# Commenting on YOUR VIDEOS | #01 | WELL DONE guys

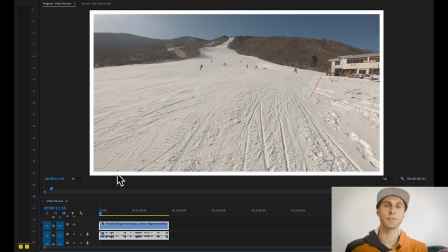37:18 It's good that you give me information straight away as well at the beginning of your video,
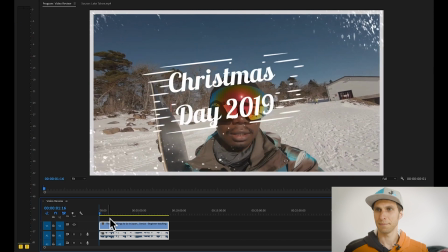37:25 and you're actually showing me who you are and your friend.
Hey, what's up?
I like the title, nice and clean, with a bit of brushes here, texture.
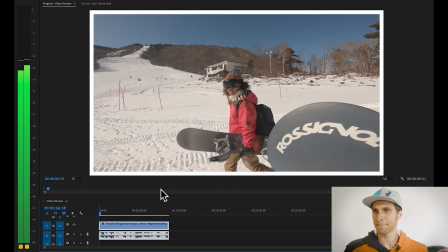37:33 During the video, watch her go flying down the mountain. Comment down below if you think I'm a good snowboard instructor, and don't.
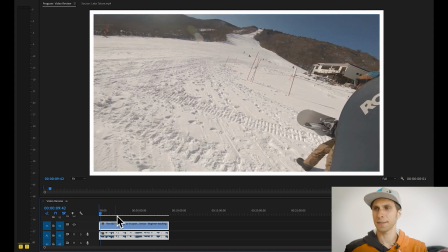37:39 Okay, there's something going on with the audio here, your mic. It sounds muffled again, so what are you shooting on? And it's something, again, I want to know. So if you can comment below, it would be nice to hear that. Because actually I realize when you talk to the camera, the sound is okay,
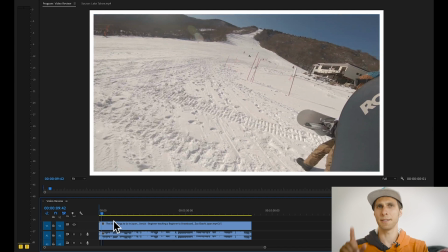37:58 but when you're doing the voiceover, it's probably a different device and it sounds muffled.
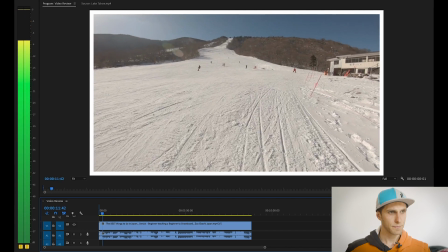38:03 Don't forget to like and subscribe for more content like this. Christmas Day snowboarding.
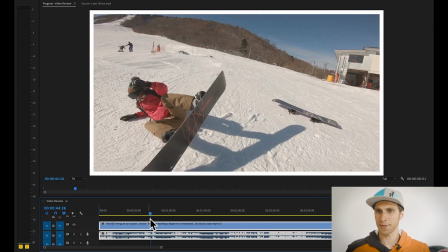38:09 Tevon here at 44 seconds, for example, you've got 3 different audio clips, I think. So you've got your voiceover talking, explaining what's going on in the video. Then you've got yourself talking in the video and the music, and it's too confusing. There's too much going on in terms of audio. So that is really distracting to me.
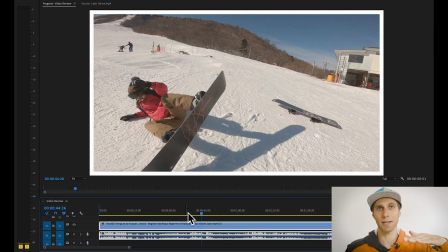38:29 And I would keep only your voiceover and the track, possibly. Get rid of the clip audio.
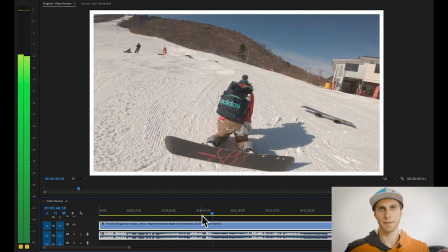38:35 So there.
I did a very good job of explaining what I mean, but she gets it.
Here as well is just too much going on in terms of audio.
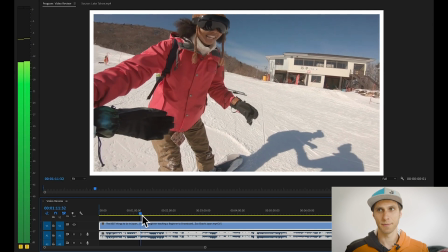38:42 So she should probably stop.
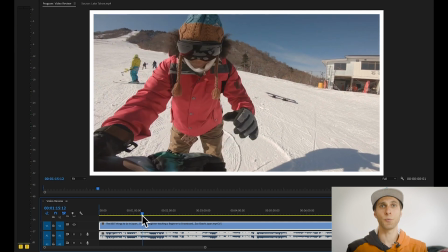38:44 There's 2 voices plus the music, which also the music is quite loud, so I would advise to work on the levels as well. When you talk, just lower the volume of the music basically, and then pick it up again, you know, when you don't talk and so on.
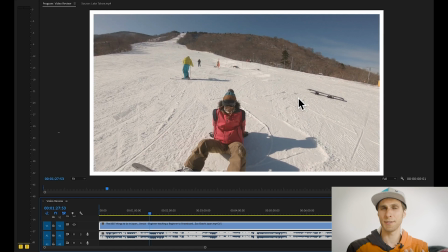38:58 I really like the quality of the image. Is it an action camera? Did you record on a GoPro or something? So it's really nice and clean, not pixels. It's really pleasant to watch, you know, it's nice. And the shots are steady, they're long enough for me to enjoy the landscape, to, you know, see who you are and what you're doing.
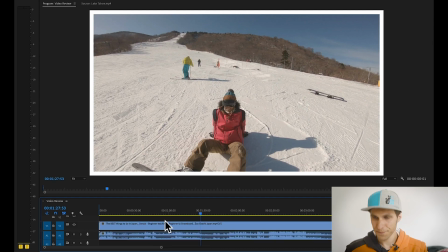39:17 So that's great. Again, I would shoot more B-roll though. So as you're snowboarding, there's a lot of stuff you could film. You could film your board, and also action cameras. You can put it anywhere. You could have put it on your helmet. That's what I do when I do snowboarding. You can put in your board.
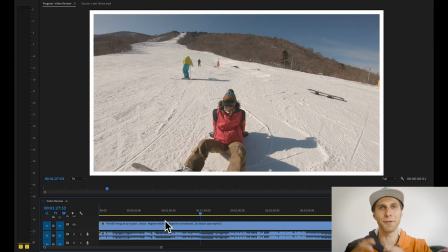39:34 You can show me the, you know, the snow kind of floating and that kind of stuff. All details, guys. Don't forget the details in video making are essential to tell the story. 312.
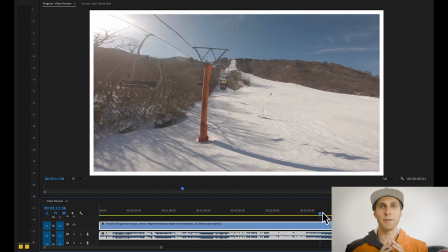39:45 There was something here I wanted to mention. There's a couple of black frames as well in your video.
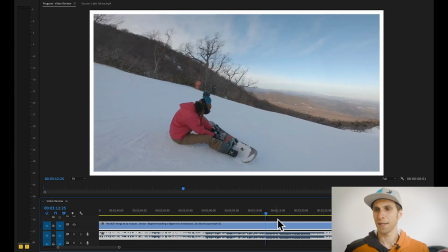39:50 So if you go at 312 more or less, here we go. you can spot this black frame.
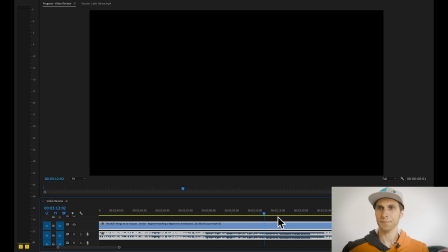39:58 So from here, from the lifts, there's a black frame and go actually a couple of black frames. One frame, and then you go to your friend. So again, rewatch your video before exporting it and make sure there's no black frames.
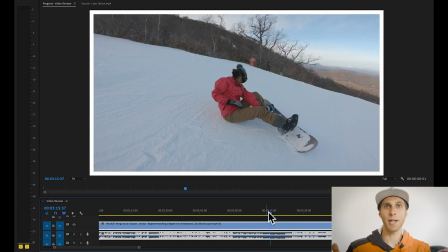40:13 So that's the kind of B-roll I was talking about. Here, when your friend is tightening up the bindings, it would have been nice to take some close-ups of the action. You know, different angles, that kind of sound effects, that would really make the video more engaging.
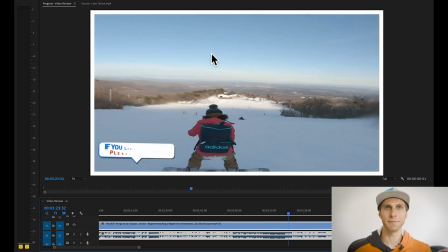40:34 Okay, here I think you had some drops of snow on your lens. Again, wipe your lens before start filming, especially if you drop with your action camera on the snow.
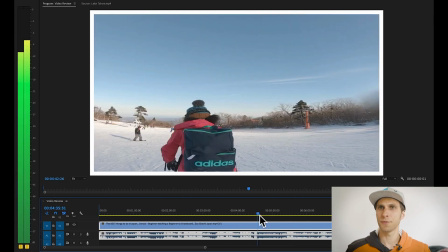40:43 That's what happened to me. 447. Okay, if we go to 447 here, Devon, there's...
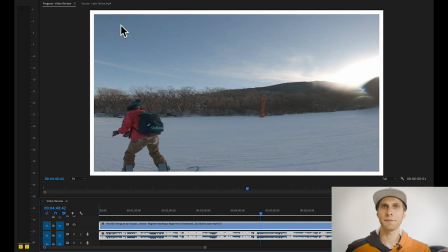40:51 Okay, I was spotting your white frame is changing the size for some reason.
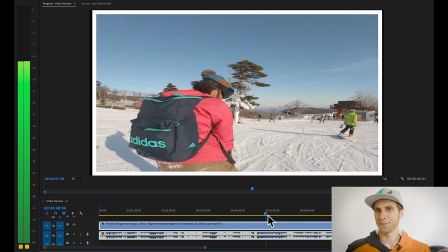40:57 So look at the frame now, and then at 448.
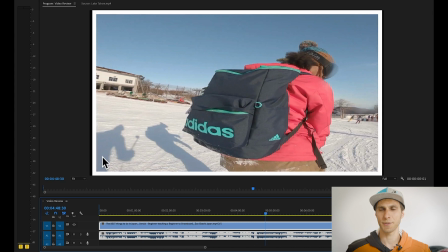41:04 It kind of is been moved or scaled down. So again, make sure you rewatch your stuff before exporting.
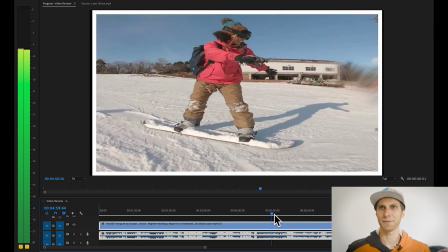41:11 And then it actually changes a couple of times. From here, it goes back there.
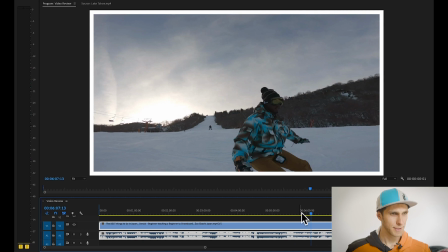41:16 A couple of more things for you, which is 658.